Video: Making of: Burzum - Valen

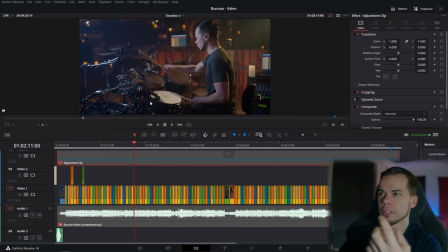So you can see here, it's way more like a bluish color it feels a little cooler adjusting the white balance to that and then the
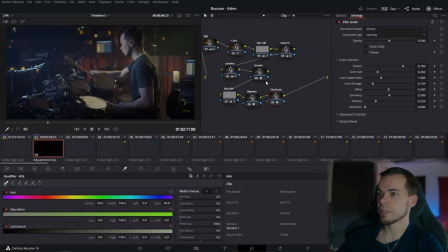actual grading so let me show you just a little bit what I did there so the first thing that I did was to work on the white balance
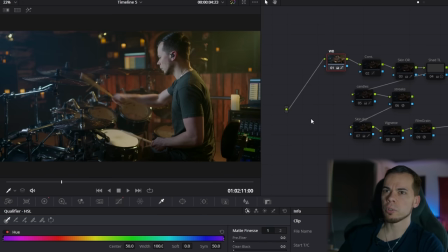a little bit more so this is before and after so it looks a little cooler but not artificially blue I think then I added a little bit of contrast before and after then I did the teal and orange look that you'll see a lot in movies if we talk about the skin first
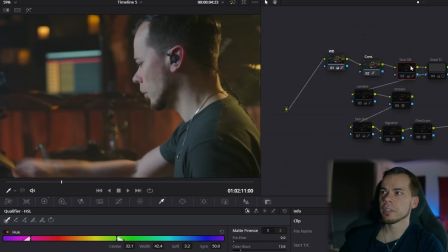if you see here on my face this is before and after so you can see it gets a little more orangey right here and then of course the
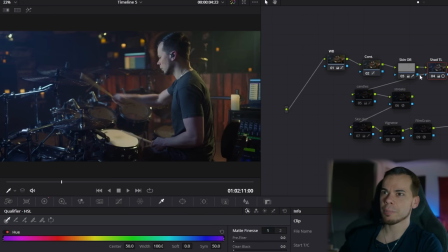rest of the image so everything except the skin gets this bluish kind of color then the next thing is the candles i just wanted them to pop out a little more before and after so this is also ever so slight
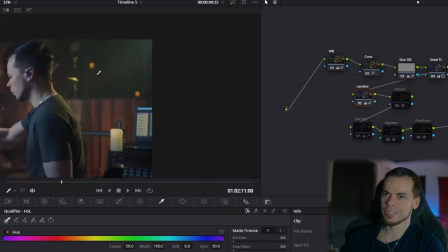before and after it's all the details you know then i did
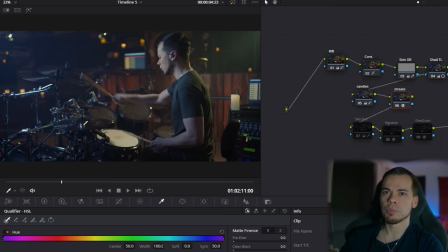some light streaks i've done that before in other videos as well but i wanted to have
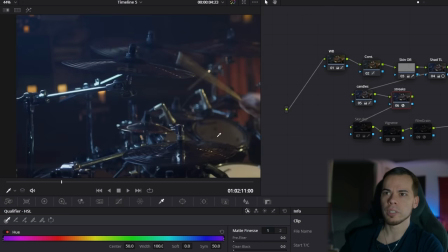that really subtle before and after then i did a
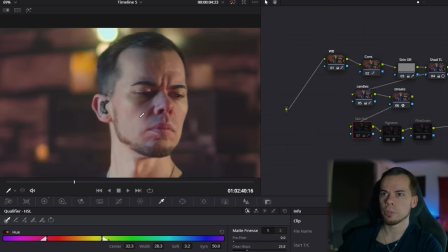little skin refinement so if you go close to the face here so i just
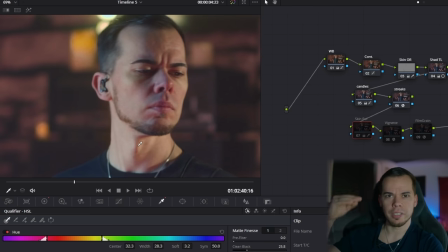isolated the the skin color and get the details a little lower that's the thing with the digital cameras everything looks really sharp and crisp and sometimes over sharpened and artificial this is before and after so you can see
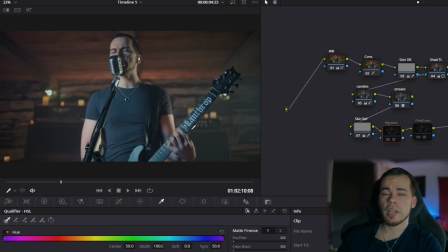here it's a little smoother after that i just added a vignette before and after yeah the last thing is just to add some film grain before and after
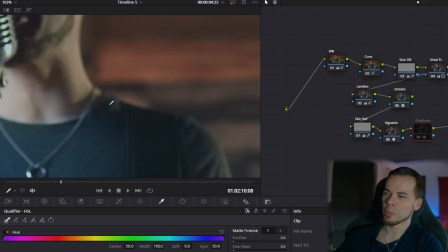i think uh with the youtube compression you cannot really see that but yeah
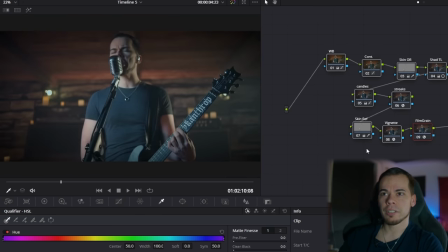so that's the entire thing so this is straight out of camera and this is with with my grading afterwards this is the final video
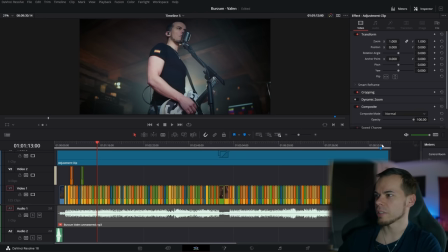i mean with the as i said with the titles in the beginning and yeah with
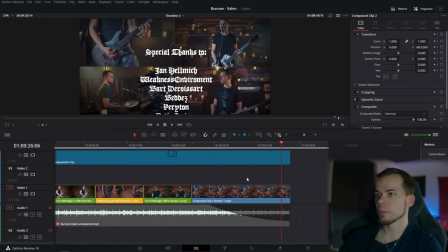the special thanks to at the end and also with the message mixed and mastered
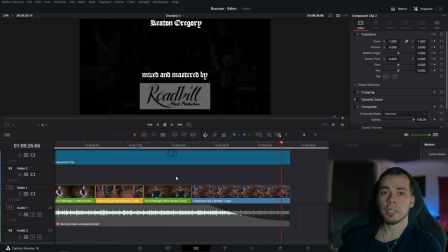by roadkill music production yeah so i exported that's the final video but it's not over yet uh because yeah then I right away
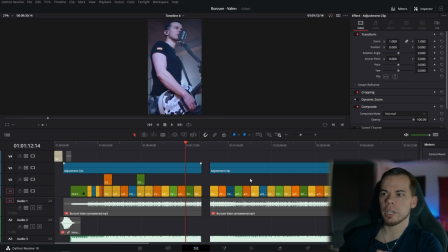did the social media thing so yeah I picked two parts where I
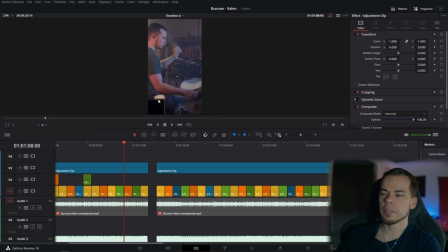adjusted everything to this 9 by 16 format just like a 30 second one minute video of that readjusting all the the camera shots for these two clips exported those so I have those two ready to post on Instagram soon and
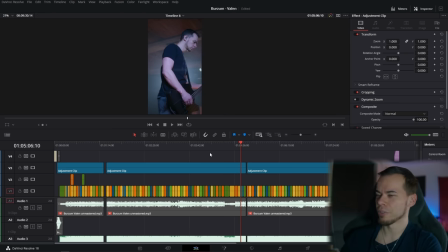yeah basically that was everything for the video editing yeah and so the last
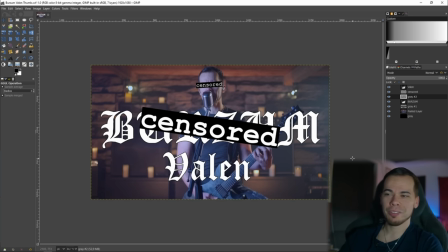step is to create a thumbnail for youtube and i thought uh yeah i mean that was the idea behind that too because it pissed me off so much with all these you mentioned bursum once in a facebook post or
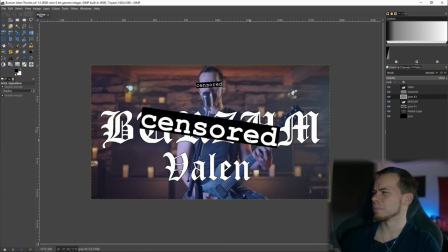instagram and something you get banned or blocked or i don't know what for 30 days and stuff like that's some totally insane bullshit sorry to say like that so yeah I thought I'd go with just a screenshot of the video
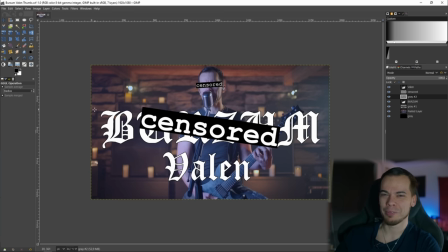with censored over my eyes bosom and censored over the band name and the song title yeah so this was a long journey for the first video in a really long time I hope you enjoyed this video see you in the next one